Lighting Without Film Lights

Episode 89, take 3. You know, sometimes you just can't get your hands on film quality lights to light what you're doing, especially if you're in isolation and you don't already have something like what I'm using here to actually help you.
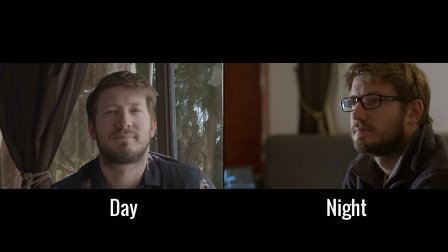(0:13)
So if you're still looking to be creative and you're not too sure how, here are two different situations that I lit using some very basic modification. Let's start with the best situation, and that is natural light. If you've got it, use it. So here's the space we're using.
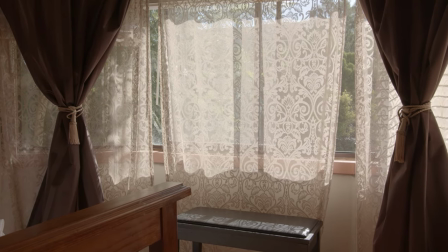(0:24)
It's a large window with a lot of sun. A pretty good situation to be in because we can modify it however we want. It's important to take note of the direction that your window is facing. If it's a north or a south facing window, you might have more optimal light situations compared to east or west. It's going to determine the best time in the day for you to be shooting in that particular location, so it's really important to know. Overcast days are great because you've kind of got a giant softbox over everything already, and then you can modify it using negative fill and cut any bounce.
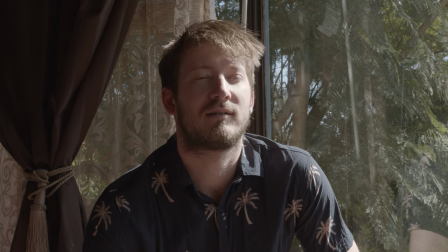(0:54)
With sunny days like this one, where the light is very direct, it's not looking so great, so we can diffuse, and then we can either bounce back into the other side of the face or use negative fill to shape it. So the first step here is to address the absolute obvious, and that is how sharp and how bright that sun is coming through that window.
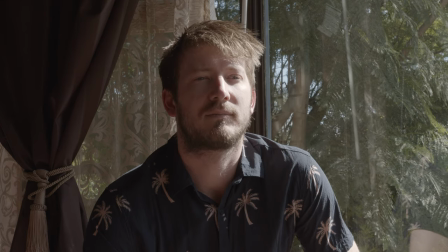(1:12)
We're going to modify it using a couple of different methods and see which one works. The first one I'm trying here is baking paper,
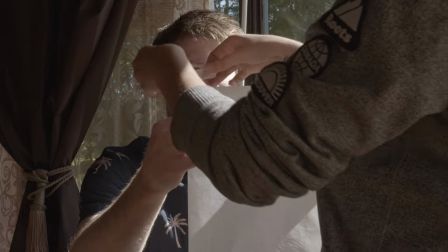(1:18)
and although the sheets are quite small and I probably could have benefited from using another sheet to completely cover my subject and not have any light spill,
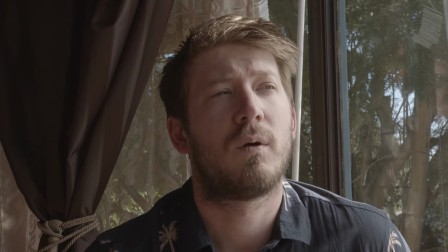(1:26)
I still think it worked quite well. It's super accessible, it's easy to find,
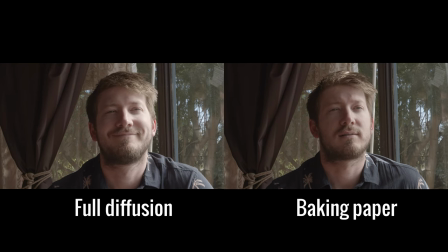(1:30)
and if you look at the difference between that and a full sheet of professional light diffusion, it doesn't look too different.
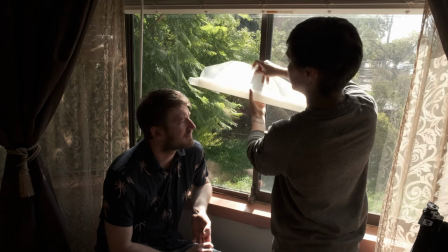(1:37)
Although I would still use proper diffusion if it's available to you. Baking paper is not a perfect substitute, and it's definitely not the professional substitute for these sort of things. But if you're shooting something at home and you're just looking for a quick solution, baking paper is a way to go. You could also try a bed sheet or white fabric and hang that on the window.
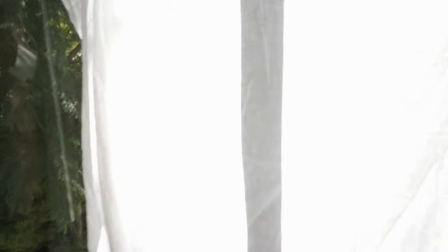(1:55)
You can see here I've actually just pegged this to the blinds just to let it drape down in a single layer.
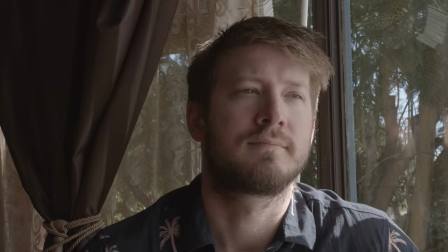(2:01)
This had a very different look to it because it was so white. It was actually bouncing the light as well, and it was creating an even more soft light, but it was on the cooler side of things.
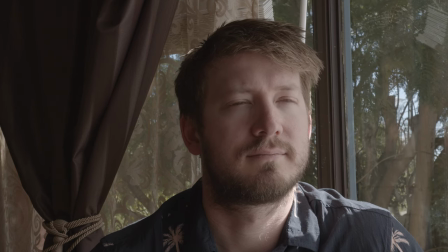(2:12)
It was cooling down the color temperature of the light that was coming through the window. Now let's address the other side of the face.
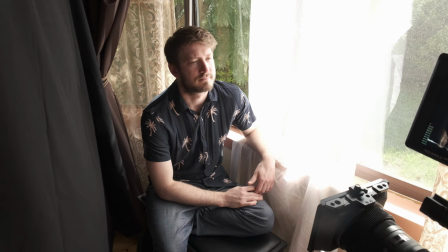(2:19)
We can do a couple of things here. We can put negative fill, which is basically just a big sheet of black fabric hanging over a C-stand,
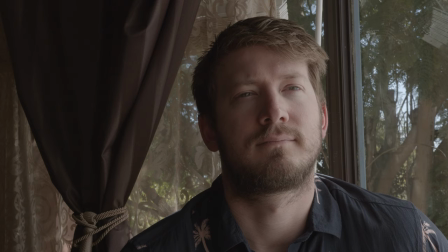(2:26)
and that will shape the shadows a bit nicer, make them a bit deeper, and cut any spill from the rest of the room. Alternatively, if you want more of a high key look, you can actually bounce the light back into the other side of the face, and we can use a couple of different things to do that as well.
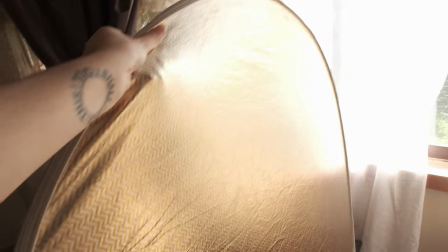(2:39)
I started off by using a 5-in-1 fold out reflector, which in my opinion is the first thing you should buy if you're a videographer, a filmmaker, or anybody doing video content creation.
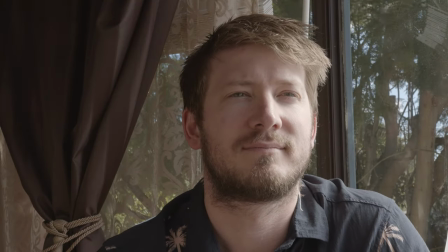(2:48)
Here's the part gold, part silver side, which I quite like because it's a little bit warm, but it's a little bit cool at the same time.
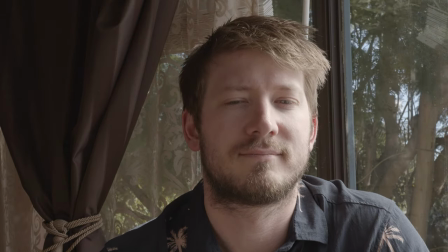(2:54)
It kind of evens out the color balance a bit of that bounce compared to the warm sunlight that's coming through the window.
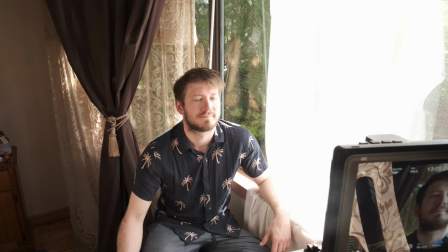(3:01)
It's really reflective though, so you can adjust how much bounce you want to happen by adjusting the distance from your subject.
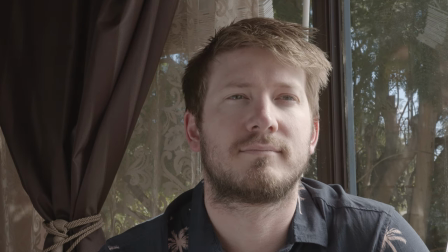(3:08)
Here is the white reflective side, which I'm not a fan of because it's just a little bit too pale. It cools the image down a little bit too much, and I don't really like that. The sunlight coming through the window is quite warm, especially with the tone of the room.
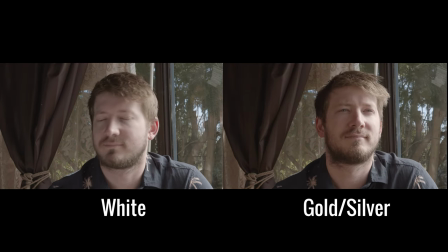(3:21)
It has a lot of warm tones on the wall, so we have a lot of reflected light that's really warm. And then when we use a white bounce, it cools it down that little bit too much, and it doesn't quite match the reflected tone of the rest of the room.
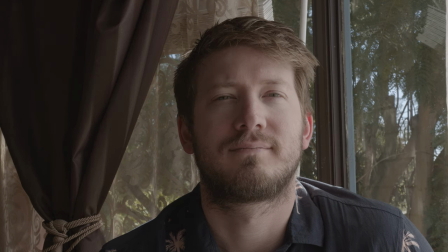(3:32)
And here's the super low budget version. This is a piece of silver packaging that I found around the house from a recent package I got, and it worked. It looks bloody great. And again, you can adjust the intensity by bringing it closer to the subject and further away. With this one, because it was a smaller surface area, I was able to control it a little bit more as well. Now let's look at nighttime. No natural light, no film lights. It's very daunting. In this situation, it's best to use practical lights and try to create depth in the image.